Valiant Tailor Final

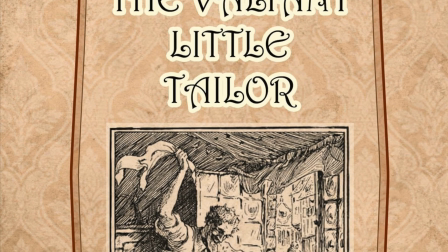[0:05]
Hello everyone, and welcome to our group's video presentation on our twisted fairy tale story, The Valiant, a Little Tailor.
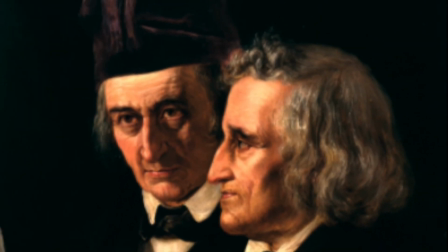[0:15]
The story is a German fairy tale written by the Grimm brothers back in 1640.
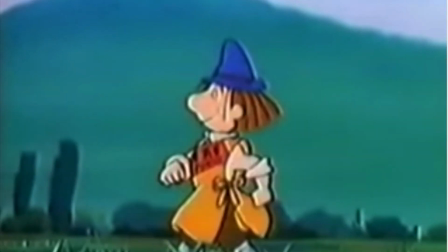[0:22]
Today, we're going behind the scenes to get a first look on how our group adapted this story into a
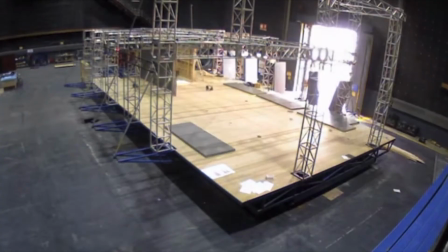[0:28]
post-apocalyptic desert wasteland through costume, scenic, lighting, and sound design.
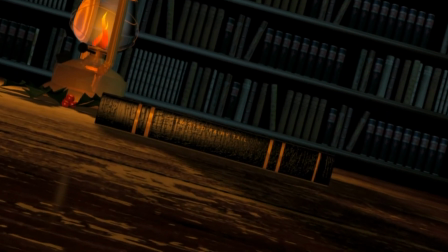[0:37]
So sit back and enjoy the process.
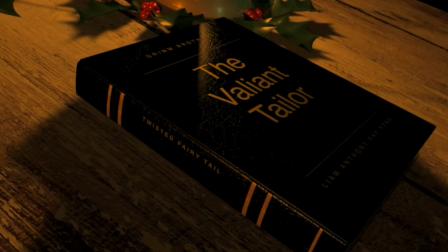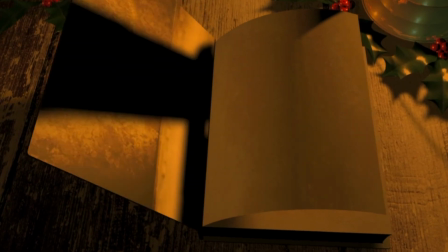Hi, my name is Liam Thorne. I was the costume designer for our team. Our story was the Valiant Little Tailor, which we changed into the Valiant Little Scavenger, a more post-apocalyptic thing. So let's get to the drawings. Design for this.
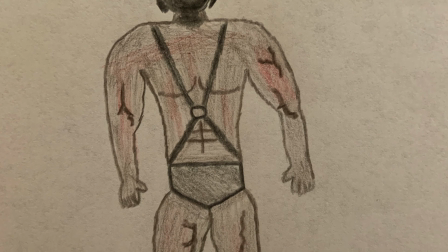[1:10]
So first up we have our king, who, as you can see, we changed from a fat old man into a giant ripped guy with radiation burns, a gas mask, and a crown.
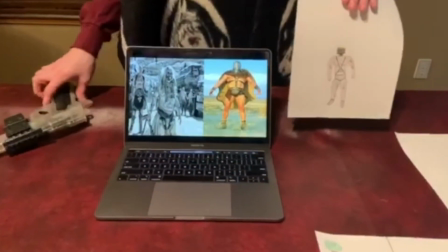[1:20]
We kind of based him off the Mad Max characters, Lord Humongous and Immortan Joe.
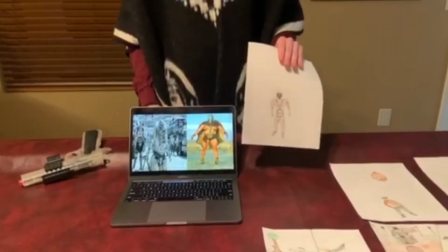[1:26]
And we wanted to make him definitely a little bit more of like a badass wasteland guy.
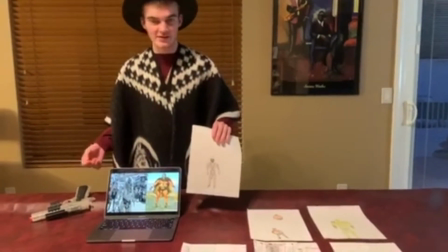[1:30]
We felt that fit the theme a lot better than the fat old king who really didn't do anything.
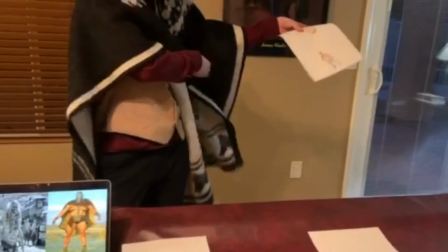[1:34]
Our second character that I'm dressed as, the Valiant Scavenger, which we have right there.
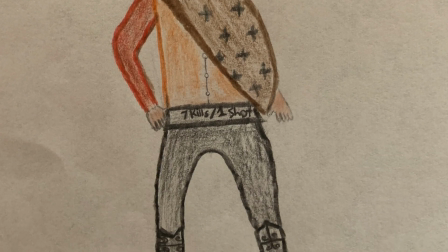[1:40]
So he's kind of the mysterious cowboy that we based off Joe from The Good, the Bad, and the Ugly, Clint Eastwood's character.
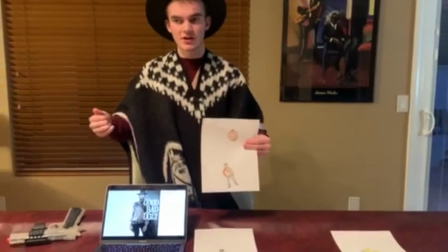[1:47]
We thought that a cowboy was a good fit to kind of change from the trickster version that we have in the original story of the Valiant Tailor,
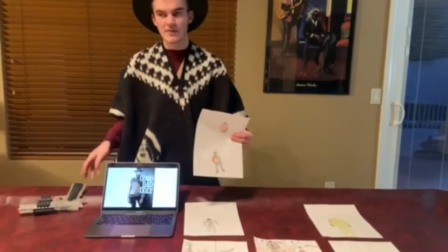[1:55]
using a lot of those sly wits and stuff to make his name known. We thought a cowboy was a good representation of that.
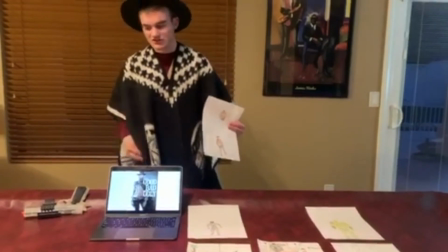[2:01]
Also the mysterious kind of stranger walking out of nowhere.
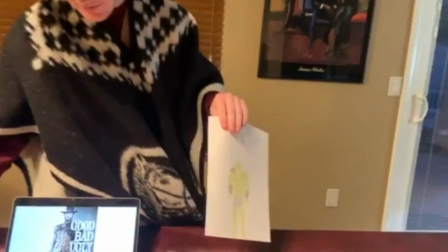[2:05]
Then we have our big giant guy who we based off the behemoth from Fallout 4, or 3.
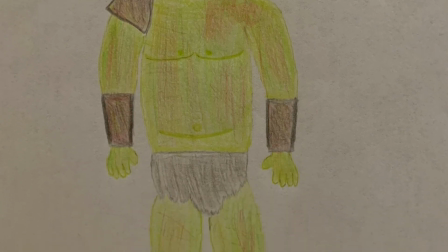[2:13]
Which one is it? 3.
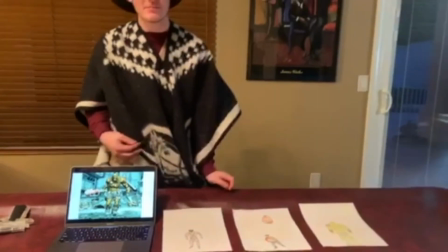[2:16]
So we wanted to make it the giant, keep the same theme, big, dumb, strong guy who just punches and uses strength.
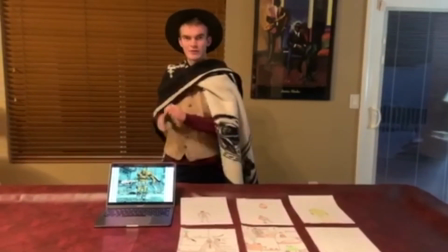[2:24]
So we just kind of carried it over. And now for some behind the scenes, on the scenes. Hey everyone, my name is Anthony Cavelli. I am the scenic designer for my group, and I will be walking you through my process. So part of my job is to create an aerial image of the set where we would place cameras and whatnot. So I figured, hey, our setting is a desert. I live by a desert, and I have a drone. So let's go use that to get some footage.
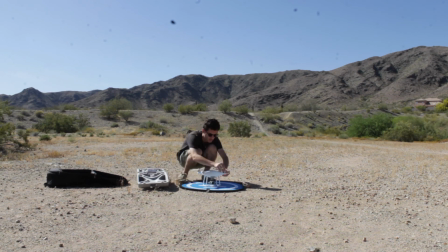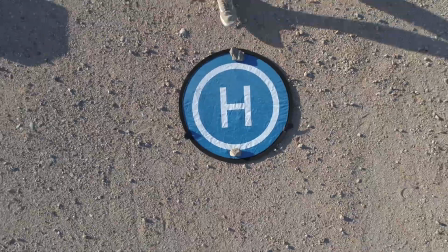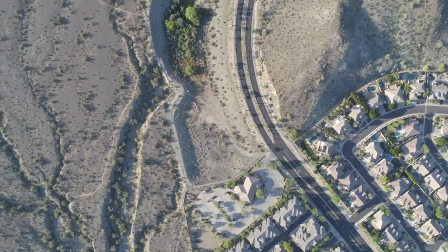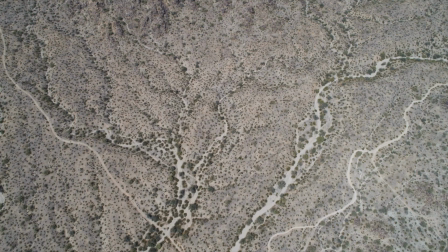Alright guys, now that I got my aerial photos that I need for the desert landscape, I am going to use Photoshop and Google Images to composite my scenic design thumbnails.